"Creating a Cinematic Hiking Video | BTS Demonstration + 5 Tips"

Oh hi it's almost Alex Norman here I was just taking a quick hike up in the hills here and I actually really didn't want to do a video today but I guess if there's a camera guy why don't we just do a video on how to get amazing b-roll when you're out on your next hike and how to create an amazing quick short bite-sized travel video when you're out there hiking. Okay tip number one is include the first person. A first-person perspective is going to take the viewer with you it's gonna make them feel like in a way they are you and they are going on the hike themselves. I feel like if you're just doing everything purely observational you're gonna miss out on that aspect of the journey and of actually kind of going on the hike itself.
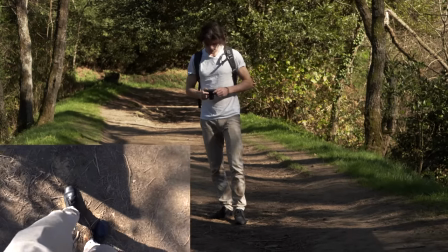So what we're gonna make sure we do for example in a first person shot is get a couple of shots of the feet walking i like this through the
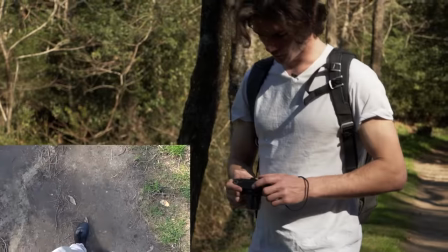kind of the shadows and the shade it looks really cool once you've got that shot you could also potentially include like a zoomed shot
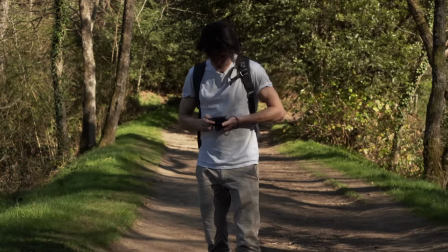kind of like we do with the establishing and the the other types of shots where we we get an establishing one and then we punch in to get closer this
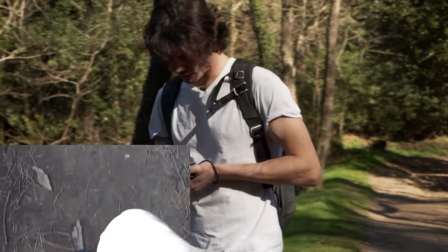is on 50 frames per second as well so i can slow this down at 50 always looks nice with those feet moving through
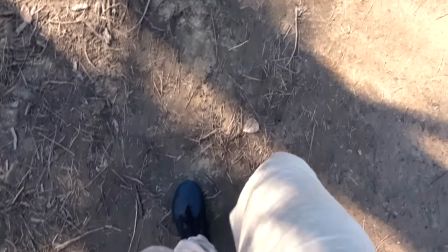shots another example of a first person ones these ones are kind of hit or miss they can work very well or they can look kind of cheesy or stupid i
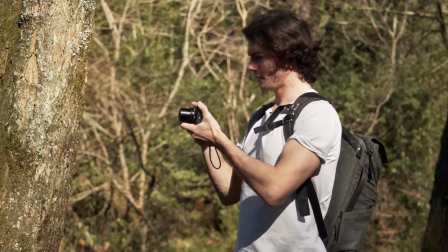quite like to try and film my hand in places the typical one with this that is probably uh
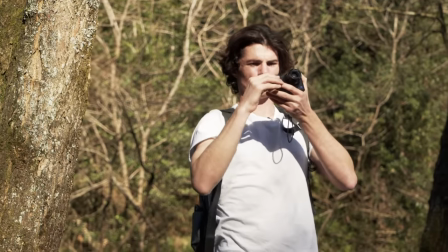infamous right now is the kind of like playing with the sun i'll show you quickly uh it's kind of this this
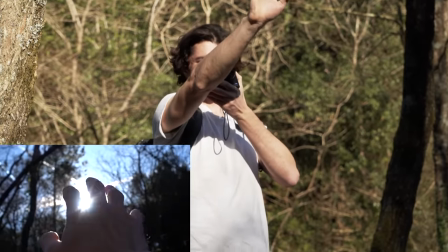kind of thing and then you slow it down it looks kind of cool to be honest still works and videos but it is i don't know i'm kind of over it now
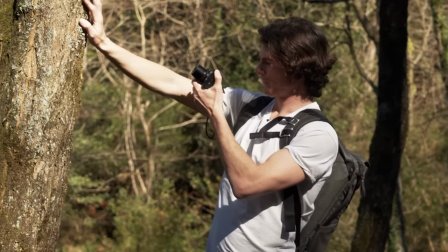each one to their own this is it's kind of like uh when i when i sometimes film nature and i film like textures on
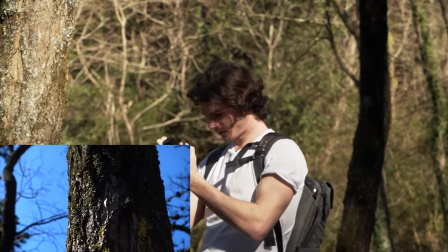trees and things like that like like this for example and i'm kind of getting these texture style shots i almost want people to have the feeling of like touching
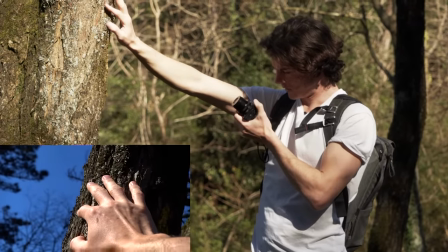it so sometimes what i will do is kind of put my hand there and maybe even just scrape down i mean it probably looks
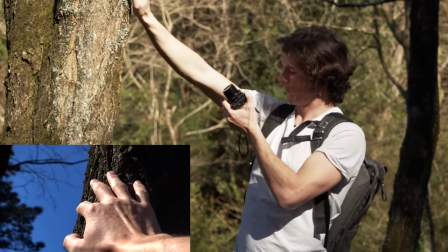ridiculous to you guys what i'm doing right now but if you actually put this in a video in the right place it can look pretty cool and it can
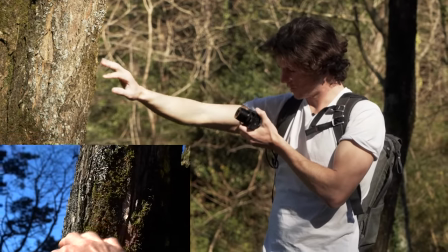look like you are really connecting with the nature.
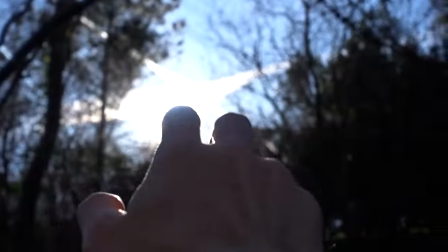Tip number two matches with tip number one better than a pinot grigio pairs with a Wellington beef steak. It's all about the journey. Now when I say it's all about the journey I mean you're not just including when you arrive at the top of the hike and it's like oh great. What it's more about is build up it's about potentially even leaving the home putting the boots on and then walking up and not only that it's about the point of the hike where you're like well you're dead and the last thing you want to do is record yourself sweating or you don't have to necessarily do that but it's getting those moments where you're kind of in the journey you're transitioning from one point to the other okay so for
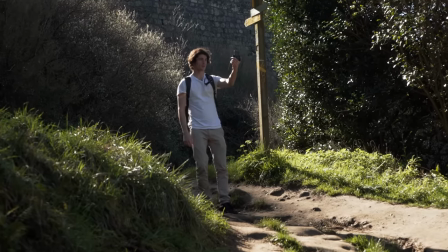these journey style shots what i quite like to do sometimes is put this on uh like vlogging mode so tilt the screen up see what you see
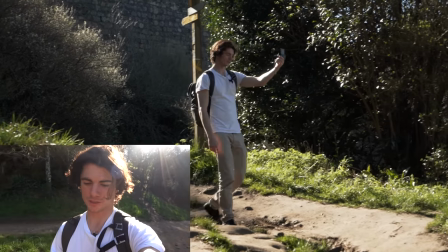what you're shooting and then if you are for example just tired or whatever you can kind of just like express that in the camera
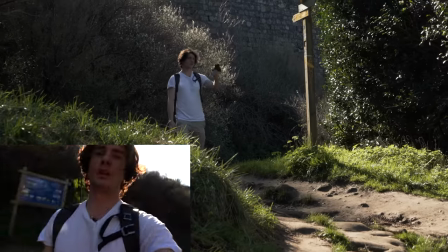you don't have to do this I like I like the fact that a lot of people don't wouldn't include themselves in the video but like I think if you're
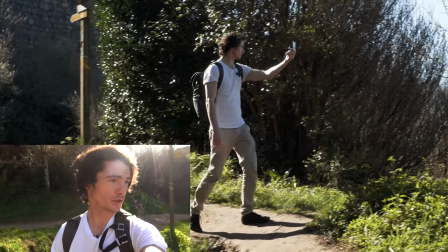willing to do it it definitely adds something of kind of like maybe just a couple of shots of your literally you because you're kind of
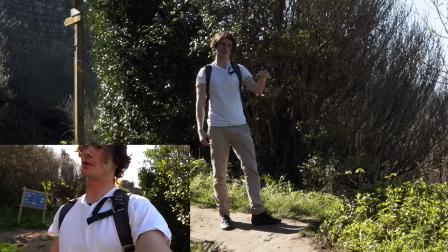showing what you see the whole time but you're not showing your reaction to it so it can be nice so for example if you if you film a
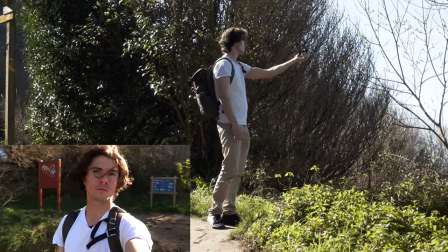good landscape view have a couple of shots of you looking at it looking around and also a couple of shots if you're tired and you're kind of you're you're
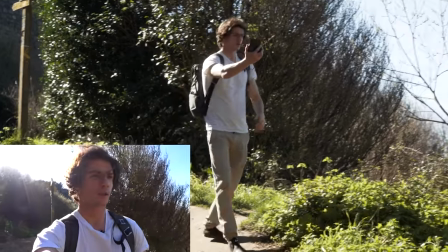hiking up or whatever kind of filming you looking around a bit out of breath it definitely adds something to the video it's best to do it authentically like don't just go on a run and be like okay let's get the out of breath shot another cool way to do this
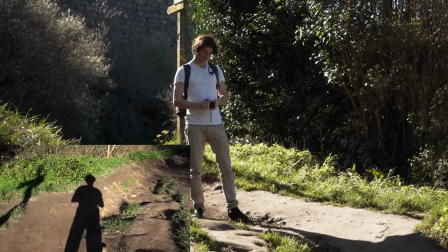is to capture your shadow it's a really cool way it's kind of a mix between the journey and the first person stuff is to get a couple